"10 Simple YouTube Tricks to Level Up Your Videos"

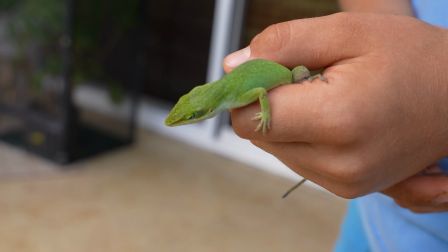(4:08)
It would be a lot better if, while I'm talking about the lizard, I show you a video of my son holding the lizard,
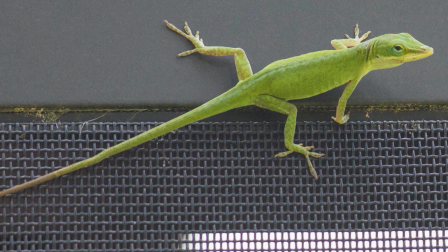(4:14)
or I could at least go to Google and pull up a picture of the lizard that I'm referring to and show it to you so you know what I'm talking about. And don't just assume that people know what you're talking about. It always helps to bring up a picture or a video of what you're saying. Tip number 6. If you have a long section of video where you're just talking and there's no B-roll, there's no cuts,
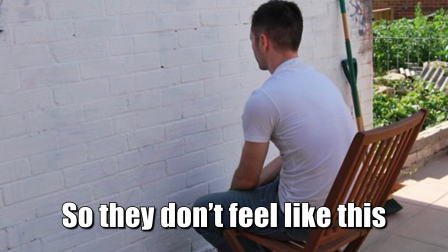(4:33)
then add some kind of emotion to the video to keep the audience at least somewhat engaged. You can do this by steadily zooming in on the video or zooming out. Or you can zoom in on the video a little bit and then move it from side to side or up and down. Another thing you can do is to do quick zoom in and zoom out on certain parts.
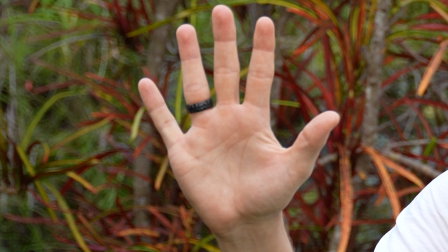(4:52)
For example, if in the video I say 5, I can zoom in on my hand real quick, and when I continue speaking, it zooms back out. You could also try implementing some little pop-ups to keep your audience from getting bored.
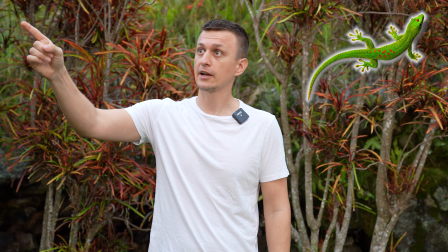(5:03)
For example, I see a gecko right there. Actually, 2, 3 geckos, 4. Tip number 7 is to use pattern interrupts. That's when you do something unexpected in the video to get your viewer's attention. When you watch a video that's all filmed in one setting, the viewer tends to lose interest with time. You gotta do something fresh to reel his attention back in. One easy way to do this is to simply change your background throughout the video. This change of scenery will help retain your viewer's attention. And you probably noticed that my shirts were also changing all throughout the video. That is another example of a pattern interrupt. As my shirts change every single time, that re-catches your attention, and there's probably going to be more engagement in the comments saying something about my shirt. Another example would be if you have a shirt with a pocket, and maybe you can put something in the pocket, and throughout the video, that something keeps changing. I used this tactic in one of my air conditioner videos where I was explaining how to fix an air conditioner, and throughout the video, I always had something in my hand.
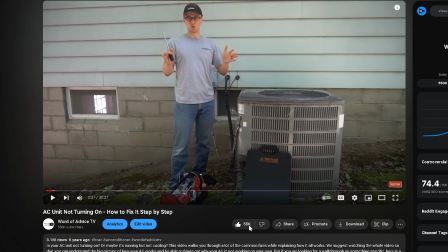(6:02)
And every single time the shot changed, I had something different in my hand.
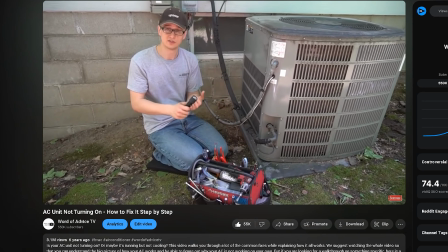(6:06)
At first, it was a pair of pliers, then a screwdriver, a wrench, a multimeter, a level, a flashlight, and it just kept changing throughout the video. Sprinkling little things like this all throughout your video doesn't take that much extra effort, but it really does help keep your viewers' attention, and you're gonna get a whole lot more comments.
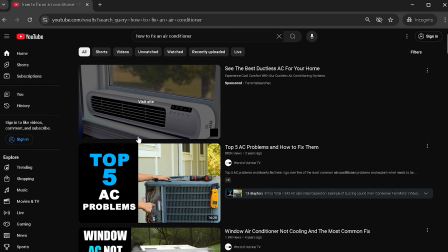(6:23)
Tip number 8 is something very effective you can do to help your videos rank on the first page of the search results,
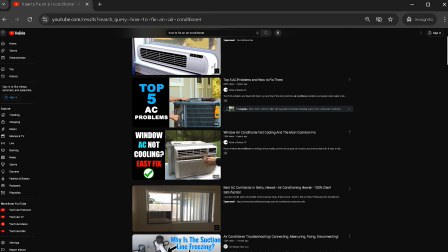(6:30)
which is very important because people usually don't scroll past the 3rd page when they're looking for a video.
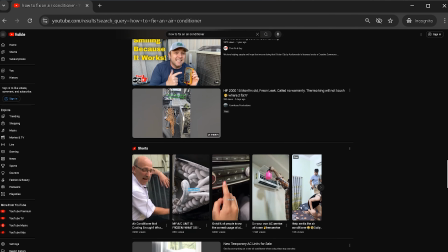(6:35)
When people search for something on YouTube, the majority of people are always going to pick a video from the first page.
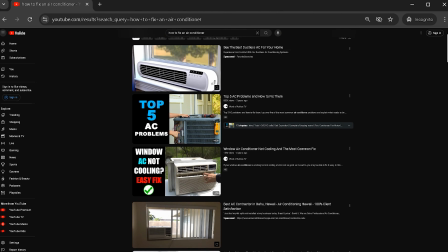(6:41)
So if you get your videos ranked up on top, that will drastically help you get more views.
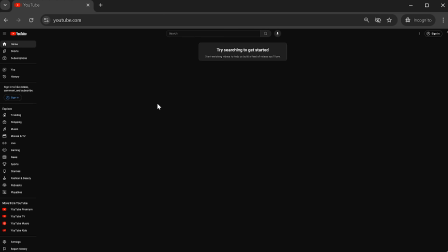(6:46)
Instead of simply explaining how this works, let me just show you an example of how I did this with one of my videos. Let's open up an incognito window so the cookies don't mess with my search results, and try typing in how to replace AC fan motor.
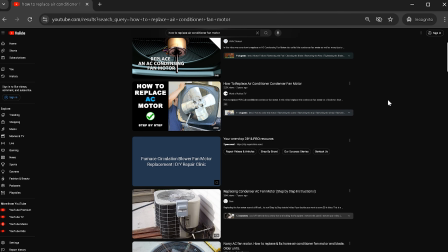(7:00)
On top of the page, we're always going to have an ad, so we can skip that. And over here, we see my video.
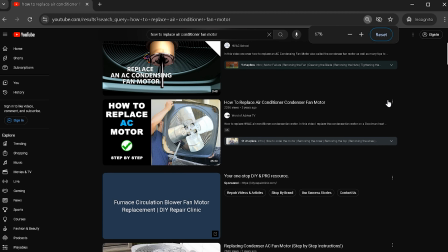(7:06)
I was able to get it ranked in the first page, and let me show you how I did it.
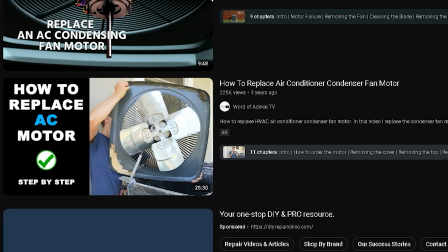(7:11)
The first thing that you need to do is to pick a search phrase that you want people to find your video by.
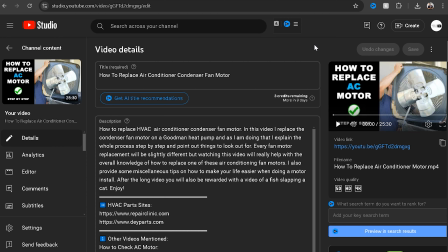(7:16)
So if they type this into YouTube, your video pops out. And once I have my phrase picked out, I'm gonna repeat that everywhere I can. So if you look at my thumbnail, we see that key phrase. If we look at my title, it's there.
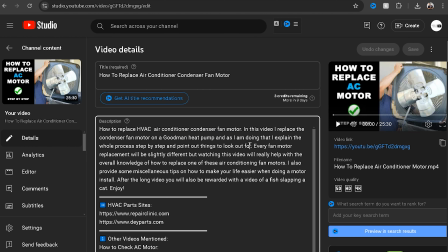(7:29)
If you look at the first line of my video description, you're going to see it there as well. It doesn't have to be word for word, but those same keywords have to be there.
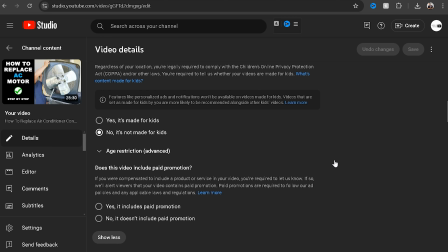(7:37)
Also, my first tags are all going to be variations of those keywords and that search phrase.
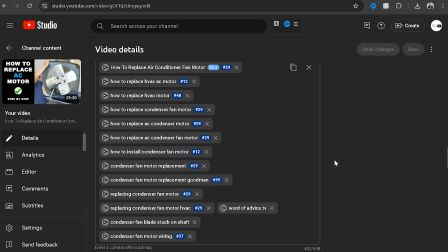(7:43)
And I even add hashtags with those keywords.
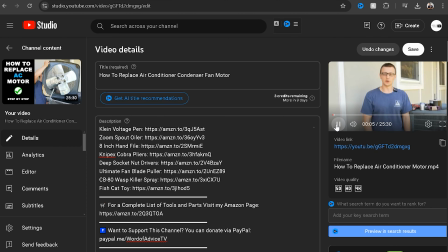(7:46)
And then, to top it off, when my video starts, the very first thing I say is how to replace an air conditioner fan motor. By doing this, this helps the YouTube algorithm really understand that your video is exactly about this and nothing else. So if you have a good, decent quality video, that will help it rank in the first page. Tip number 9 is to double down on what is working. All successful channels do this all the time.